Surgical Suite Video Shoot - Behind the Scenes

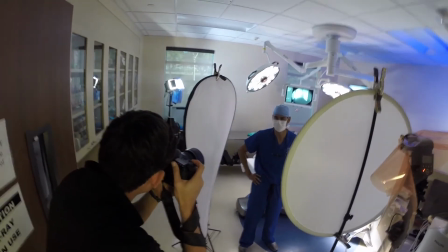And then we had kind of an edge, but it was mostly to light up the background and put some color back there,
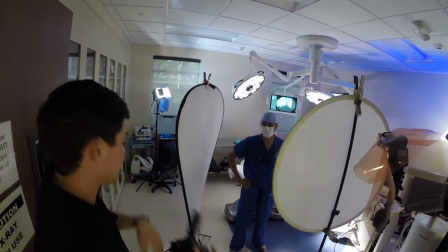make it kind of that blue, cooler, more surgical feeling, blues and stuff.
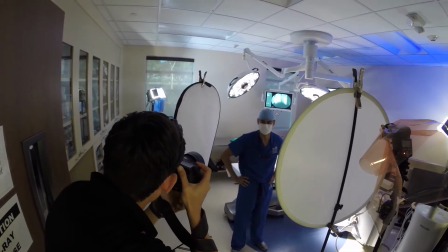It'd be very strange to see a surgery suite that was like a warm color. It just wouldn't feel quite right.
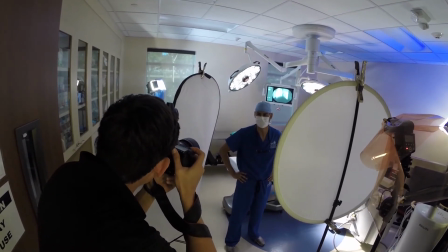You could go for a pure white, but their color scheme is very blue and white,
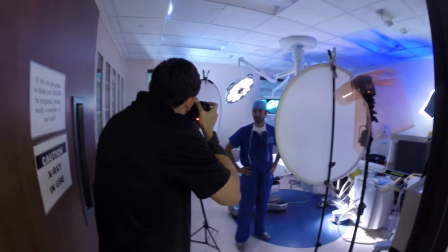so they wanted a nice blue backdrop with the doctors looking, nicely lit with clean white lights.
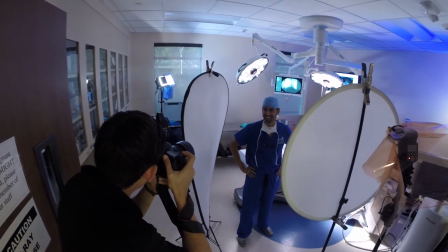And it helped to have the nice surgical facility we're in because it looks impressive.
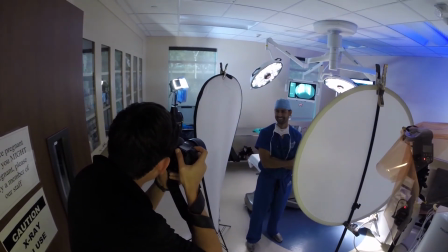The background lends to the nature of what they do.
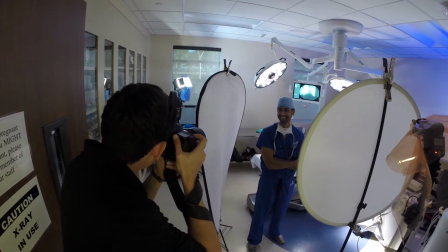And so when you go to their website or, see these photos, they're in line with their brand because it's in their space.
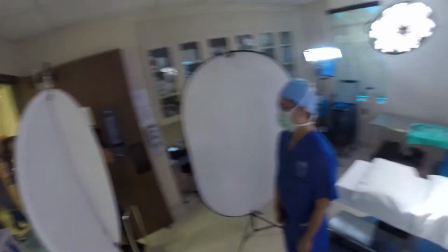That's one of the really important things that I like to do is film or take photos or whatever it is in the space that represents the company or brand.
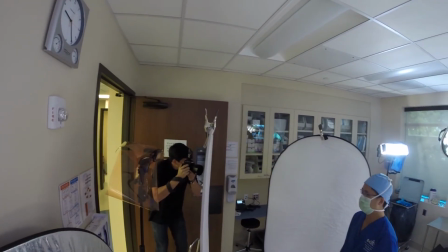We could have done these on white, could have done them on black or gray or just some simple backdrop, but anyone can do that. This company, they have this space. No one else has that.
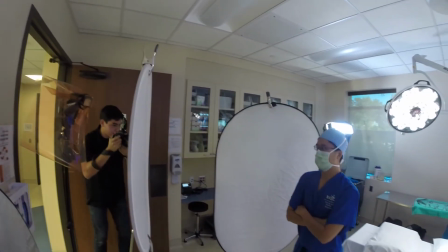There's other places that it might look similar, but even that's a lot more scarce than just someone having a white backdrop.
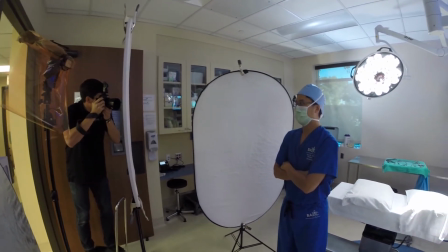Anyone can set up a white backdrop. They could be someone off the street with doctor clothes on a white backdrop.
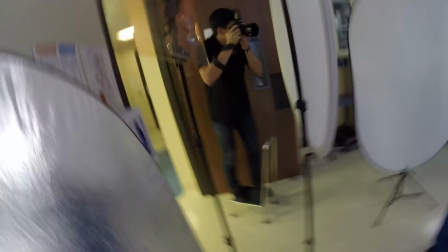That's easy. So I kind of like the unique custom characteristics you get when you're actually filming or shooting
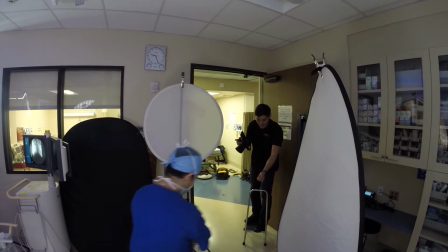photos in the space that the client or person or brand resides.
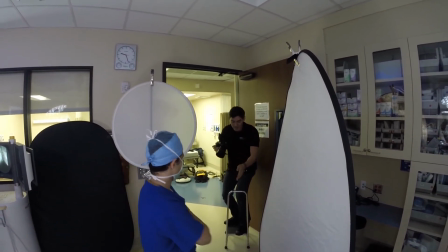It just kind of makes sense. It makes the whole thing feel cohesive and gives a nice feel to it.
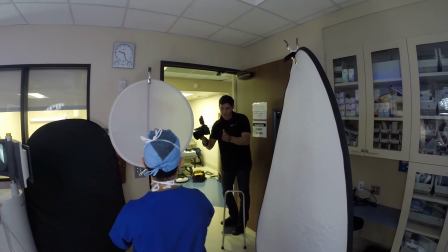So that was kind of quick behind the scenes. Hopefully it was enjoyable. If you found this helpful, I'd appreciate a like on the video.
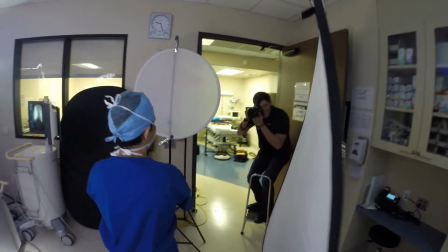And if you have any questions or comments, feel free to ask. I usually try and get to all the comments on my videos.
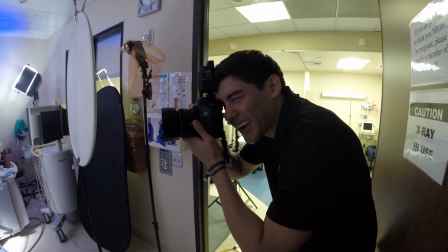So if there's something I didn't cover and you want to know you have a question about a particular point in the setup, just feel free to ask.
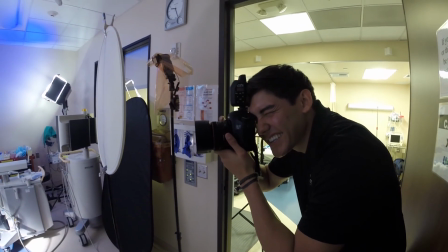I'm happy to answer it.